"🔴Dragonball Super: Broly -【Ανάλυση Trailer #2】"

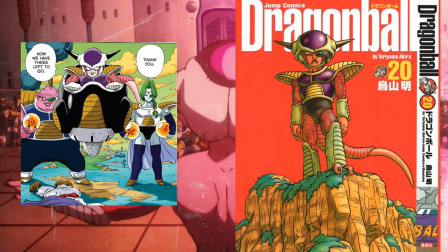1253s
Το μάγκα είναι ροζ. Ακριβώς. Στο μάγκα, άμα το δεις, ο Τοριάμα έχει ζωγραφίσει τον Φρίζερ μερικές φορές. Το μόνο πράγμα που με ταλαιπωρεί εμένα δεν είναι ότι ο Φρίζερ όμως είναι ροζ. Ξέρεις τι με ταλαιπωρεί. Που τα χέρια του δεν ναι, έχουν γραμμές.
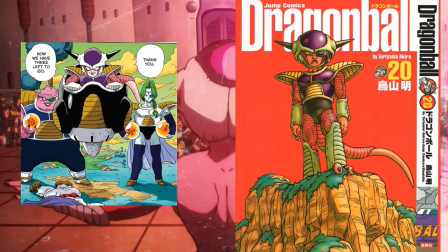1269s
Ναι, και το σχέδιο του είναι πολύ διαφορετικό. Καλά, ναι, πού το βάζεις και αυτό. Το σχέδιο του είναι διαφορετικό. Και επίσης για κάποιο λόγο δεν μπορώ να καταλάβω γιατί τα χέρια του δεν έχουν τις κλασικές ρίγες που έχουν τα χέρια του Φρίζερ. Γιατί αυτό είναι κομμάτι. Ενώ το κόκκινο κομμάτι. Ναι. Έπρεπε να έχουν αυτό το πράγμα.
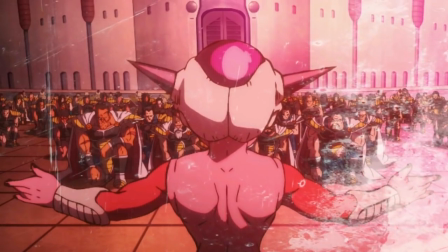1288s
Εγώ βέβαια έχω μια θεωρία για το για ποιο λόγο να γίνεται αυτό. Για πες. Αλλά μετά μια εικόνα που βλέπουμε όταν ο Φρίζερ καταστρέφει τον πλανήτη
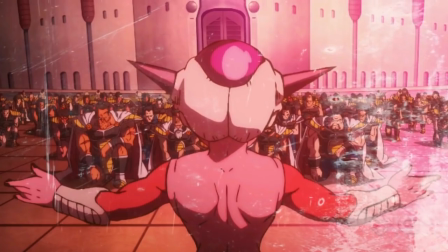1301s
Βεντζέτα που είναι παρόμοιος, που είναι, δηλαδή σχετικά ίδιος το σχέδιό του με αυτό, δεν νομίζω να πιάνει θεωρία μου.
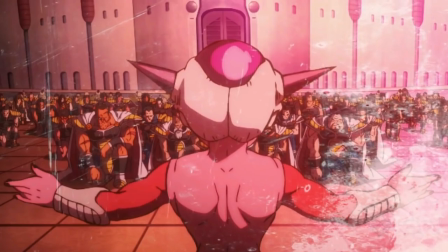1307s
Εκτός αν δουλεύει για τα επόμενα χρόνια. Η θεωρία μου είναι εξής.
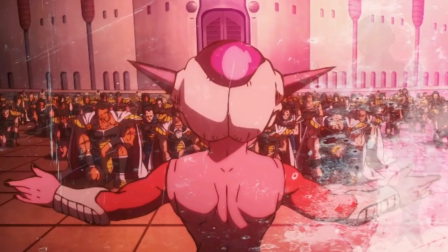1311s
Όσοι δεν ξέρετε, ο Φρίζερ γεννήθηκε ουσιαστικά με το final form του.
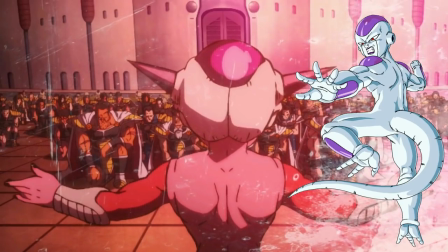1317s
Αυτό είναι το base form του. Το final form. Το άσπρο. Και οι προηγούμενες μορφές, το first form, second form και το third, είναι μορφές τις οποίες ο Φρίζερ σχεδίασε και έφτιαξε μόνος του για να ελέγχει τη δύναμή του. Γιατί ο Φρίζερ γεννήθηκε πολύ δυνατός, ασχετά δεν προπονιόταν ποτέ, γεννήθηκε πολύ δυνατός.
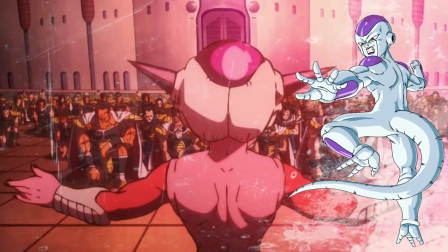1334s
Και οπότε η θεωρία μου είναι η εξής. Πιστεύω ότι αυτό το first form που έχει, το έκανε έτσι, δηλαδή είναι ένα.
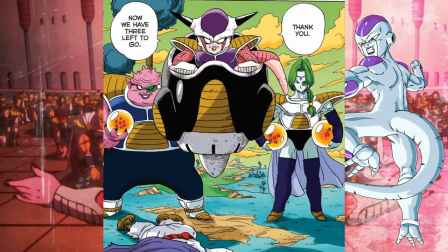1342s
Η θεωρία μου λέει ότι είναι ένα incomplete form και γι' αυτό δεν είναι ίδιο με το complete form που έχει στο anime όταν εμφανίζεται για πρώτη φορά.
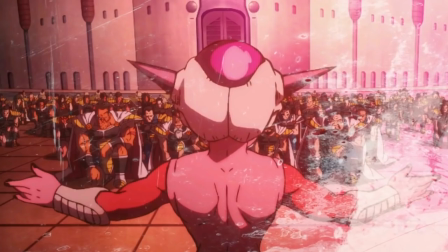1351s
Και ότι αυτό είναι όταν είναι λίγο πιο νέος, όταν είναι πιο έτσι. Και δεν έχει κάνει παιδί με τις μορφές του καλά. Αυτό πιστεύω είναι τώρα, δεν νομίζω να ισχύει, αλλά ήταν μια θεωρία που την είδα και στο ίντερνετ και μάλιστα.
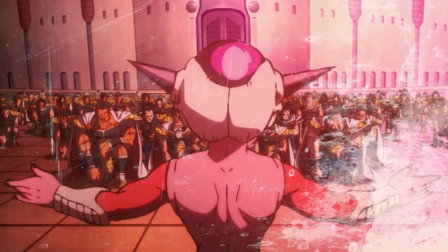1364s
Θες να σε στείλω. Τώρα θα έχει πολύ πλάκα αν βγει ότι ο Φρίζερ γεννήθηκε πριν λίγη ώρα.
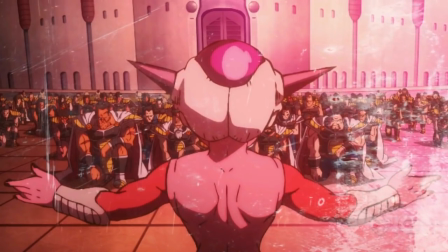1371s
Ότι και καλά ο Κόλτ. Όχι, ότι ο Φρίζερ γεννήθηκε και ο Κόλτ καπάκι με το που γεννήθηκε του λέει: Γε μου, σου κάνω δώρο για τη γέννησή σου τον πλανήτη Βετζέτα.
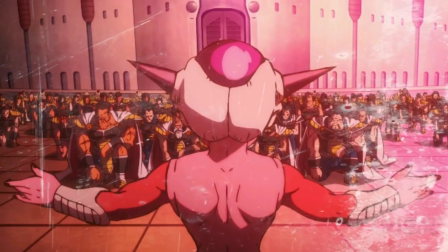1380s
Και επειδή είναι μωρό. Περίμενε. Και επειδή είναι μωρό, το πρώτο πράγμα που κάνει είναι ότι ανατινάζει τον πλανήτη.
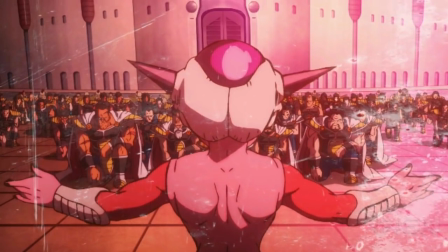1387s
Η αλήθεια είναι ότι ο Φρίζερ σαν χαρακτήρας είναι κακομαθημένος. Ελένα, κακομαθημένος.
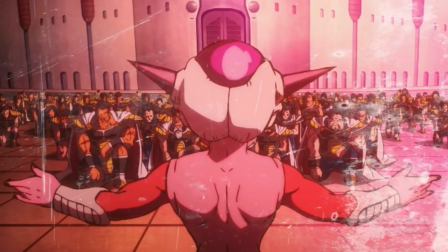1392s
Πολύ κακομαθημένος. Οπότε θα μ' άρεσε. Εγώ πάντως σου έχω πει την ιδέα μου.
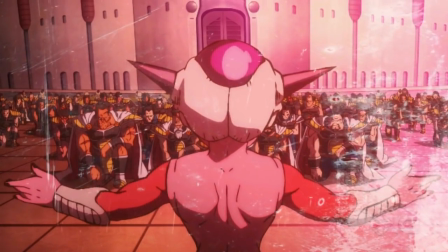1397s
Ότι εδώ ο Φρίζερ είναι σχετικά πάρα πολύ νέος από το βλέπουμε τώρα. Και επειδή είναι μικρός, ο King Cold όλοι ξέρουν ότι είναι τύρανο στο σύμπαν και όλοι το φοβούνται. Και έρχεται ο King Cold και λέει: Γεια μου, αυτός είναι ο πλανήτης, κάνε τον θες.
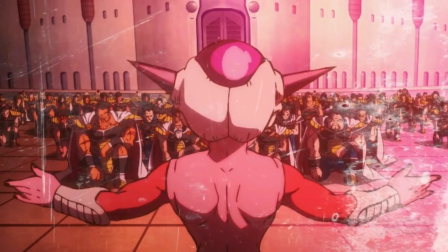1409s
Νομίζω κάτι τέτοιο παίζεται. Πολύ πιθανόν. Και τώρα έρχεται ο Φρίζερ και λέει: Ξέρω εγώ, hello monkeys.
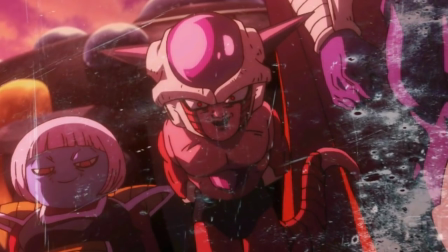1415s
Το καλύτερο line ever. Εδώ πέρα έχουμε άλλη μία όχι ιδιαίτερα σημαντική σκηνή.
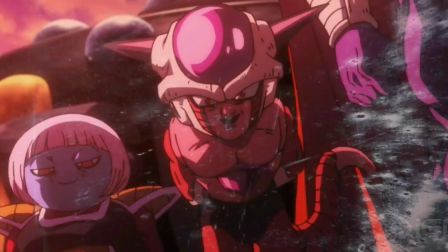1423s
Το μόνο πράγμα που με ενθουσιάζει εδώ είναι ότι ο Φρίζερ μας κοιτάει από ψηλά. Το οποίο ναι.
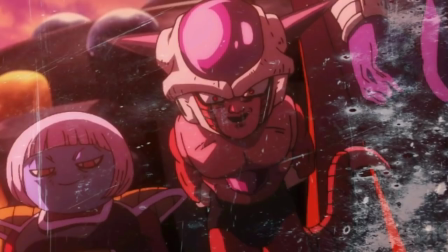1428s
Προφανώς αυτά είναι σκηνοθετικές πονηριές να μας δείξει ποιος έχει τον έλεγχο.
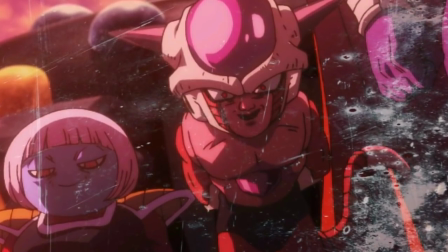1433s
Εγώ έχω τον έλεγχο. Τα μάτια του έχουν μικρές κόρες διότι δείχνει ότι είναι τρελός ή ότι είναι δολοφόνος.
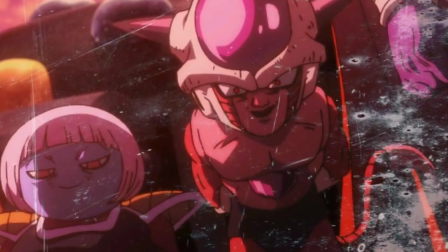1440s
Ναι. Έχει δολοφονικά ένστικτα. Αυτή η σκηνή έχει δύο πονηρές. Δύο υπονοούμενα, τα οποία να ξέρεις,
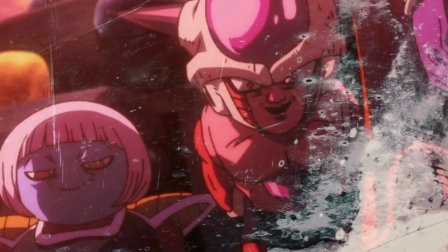1446s
η μαγιά του σκηνοθέτη δεν είναι να σου δείχνει κάτι εντυπωσιακό, είναι να σου περνάει υποσυνείδητα μηνύματα.
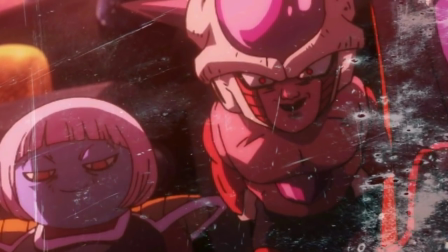1453s
Έχουμε μάθει ότι μας κοιτάει από ψηλά,
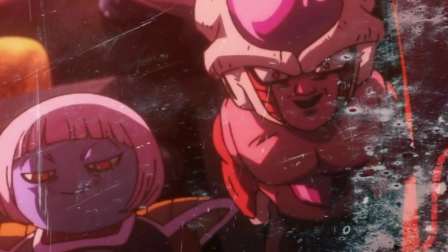1457s
είναι, πώς να το πω, να είναι πιο επιβλητικό και επίσης έχουμε μάθει τα μάτια του είναι μεγάλα,
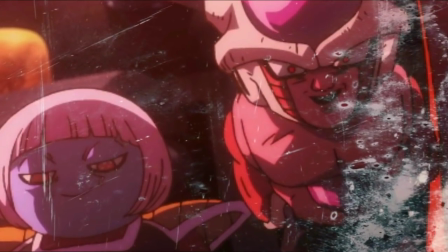1463s
αλλά ταυτόχρονα έχουν μικρές κόρες, το οποίο δείχνει κακία και τρέλα.
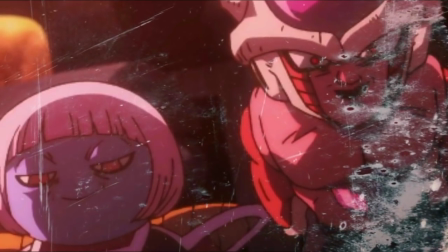1468s
Και τρέλα, ναι. Δείχνει ότι είναι σαδιστής. Και δίπλα του φυσικά έχουμε τον μπαμπά του, τον βασιλιά Κόλτ, όπου όλος ο κόσμος έχει τρελαθεί.
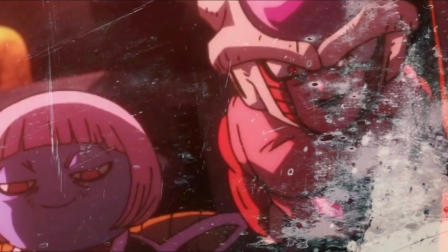1476s
Αου, ο βασιλιάς Κόλτ. Ναι, προφανώς ρε παιδιά, ο βασιλιάς Κόλτ υπάρχει. Υπάρχει και στο μάγκα, και αφού ο Φρίζερ ζει και είναι μικρός, πρέπει να υπάρχει και ο βασιλιάς
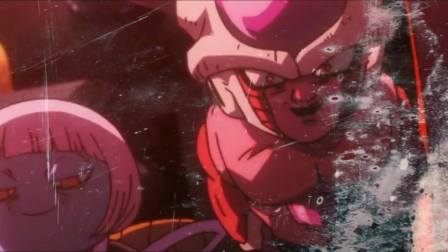1485s
Κόλτ. Άσχετο. Και δίπλα βλέπουμε τον Μπέρι Μπλου. Την Μπέρι Μπλου. Η οποία στο προηγούμενο stream είπα ότι θα.
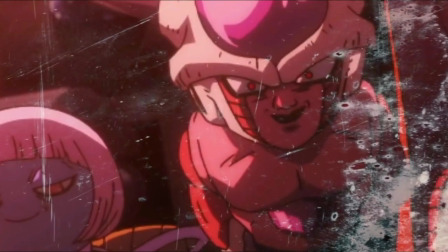1492s
Πολλοί λένε ότι έχει. Βασικά η περιγραφή της λέει ότι μπορεί να μιλάει με ελευθερία στον Φρίζερ.
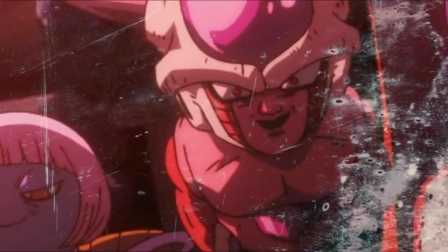1498s
Και εγώ είπα στο προηγούμενο stream και συνεχίζω να το πιστεύω ότι είναι η νταντά του. Κάτι τέτοιο.